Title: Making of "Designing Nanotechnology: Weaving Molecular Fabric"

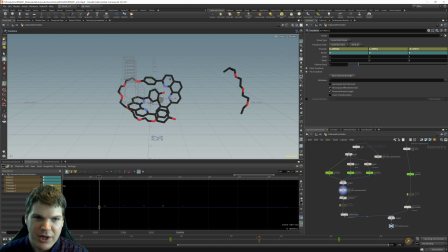712s
One is that so I don't actually have to animate the sticks disappearing and forming as the bonds form when the molecules are coming together. The other reason is that as I'm animating this, especially this guy coming in,
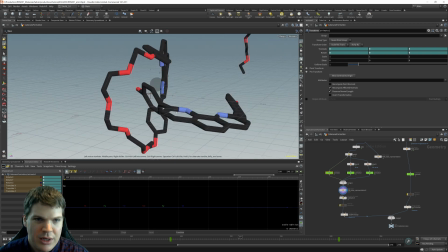727s
I want to make sure that the positioning
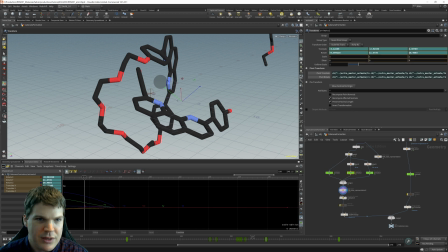733s
of this part of it, which one is it? Is it this one? Is such that I'm not getting too close to the other atoms, which would be chemically bad.
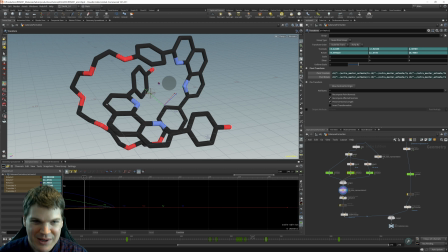750s
You'd have atoms intersecting, and that's not cool. So that's part of the reason why I have these sticks being formed.
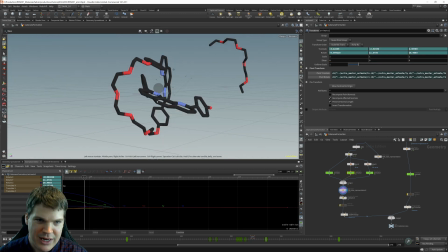757s
It's kind of a little visual check for me and be like ah this getting too close to there sort of have it slide in and around that just sort of shimmy into place and then basically i just need to render it out i've just got some simple materials that make it look kind
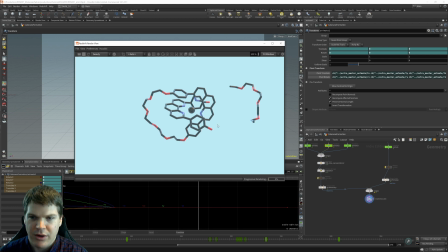770s
of shiny i've got some lights all right and that's what the render looks like here i have this sort of uh blue fog um as things get further away from the camera which is less important in this scene but in other scenes where you have stuff distant.
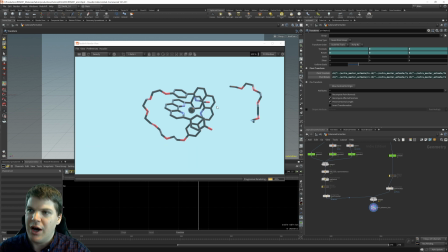785s
I wanted that kind of that light fall off as things kind of get hazy into the background.
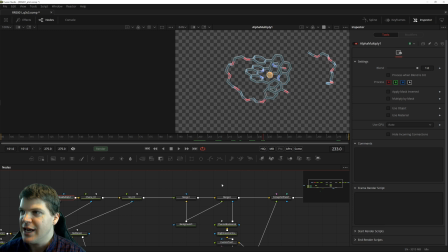791s
So then once I've rendered all of that out, I take it into my compositing application here. So this is basically what I get out of my render. No background, just the raw stuff. I do a little bit of color correction here.
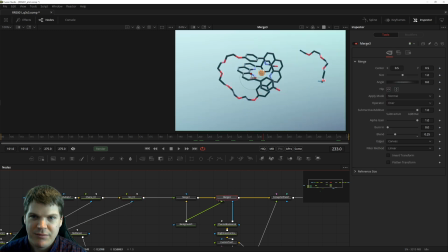805s
Then I put a background behind it so that it looks nice and integrated into its environment. Add a little bit of depth of field. Here it's very, very subtle because most of the stuff is in the plane of the camera, but again in other scenes where you have stuff in the background, I wanted those to be kind of diffuse and out of focus and really highlight this stuff in the foreground.
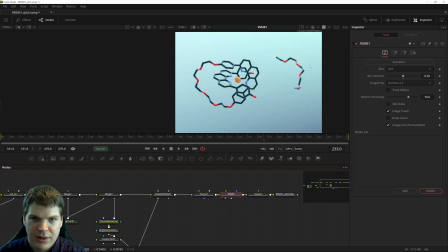825s
A little bit of final color correction and motion blur on that guy, and yeah, that's basically the final shot.
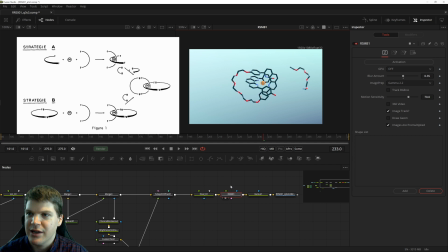832s
So there you go, starting from a research paper figure, collecting the data, importing it, animating it, adding color, lights,
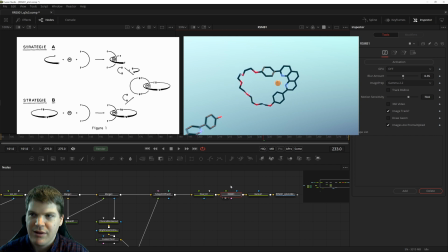842s
compositing it all together and then putting it into the final video so that was one of about
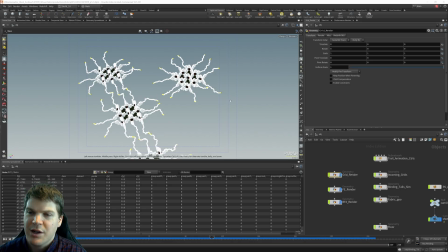847s
40 like i said all right let's talk about another fun thing this is probably the most complicated aspect of the whole production and that is the these flexible tails on the grid units not everything was hand animated uh the grid units for the most part they're static and
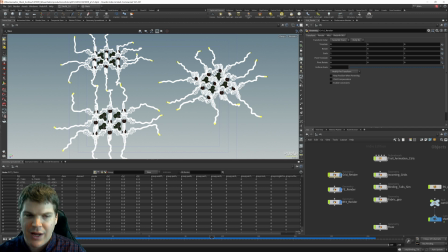867s
that's great and that's part of the reason why i had have them as the this cartoony simplification so i don't have to worry about little jiggling and everything like that, although in reality they would be jiggling a little bit and moving around, especially after the ions. But I did want to show that these flexible tails are flexing and they're interacting with each other,
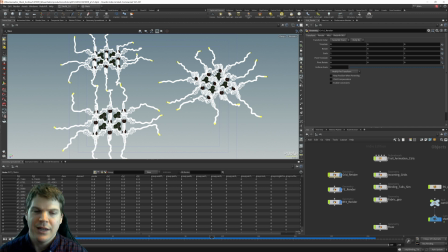885s
and especially as the grid units come in, they have to somehow snap together. For the base, the sort of the core of these grids themselves, that's hand-animated, but all of these little tails on them, what I ended up doing is creating a small subset of
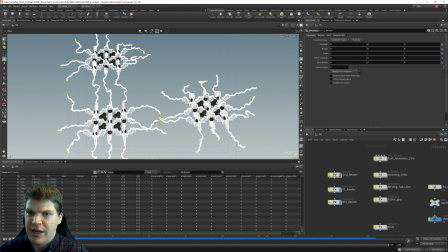905s
tails and simulating it using a wire simulation.
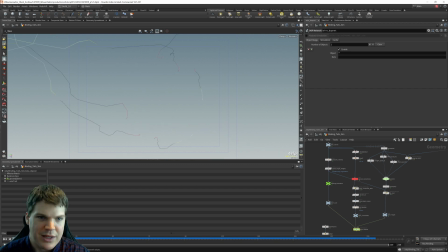910s
While I can dive into, it's like this is just gonna explode which is always hilarious. But you can see that the tails here are just individual little curves and boom off they go. These two didn't explode because they haven't gotten stuck together yet I think.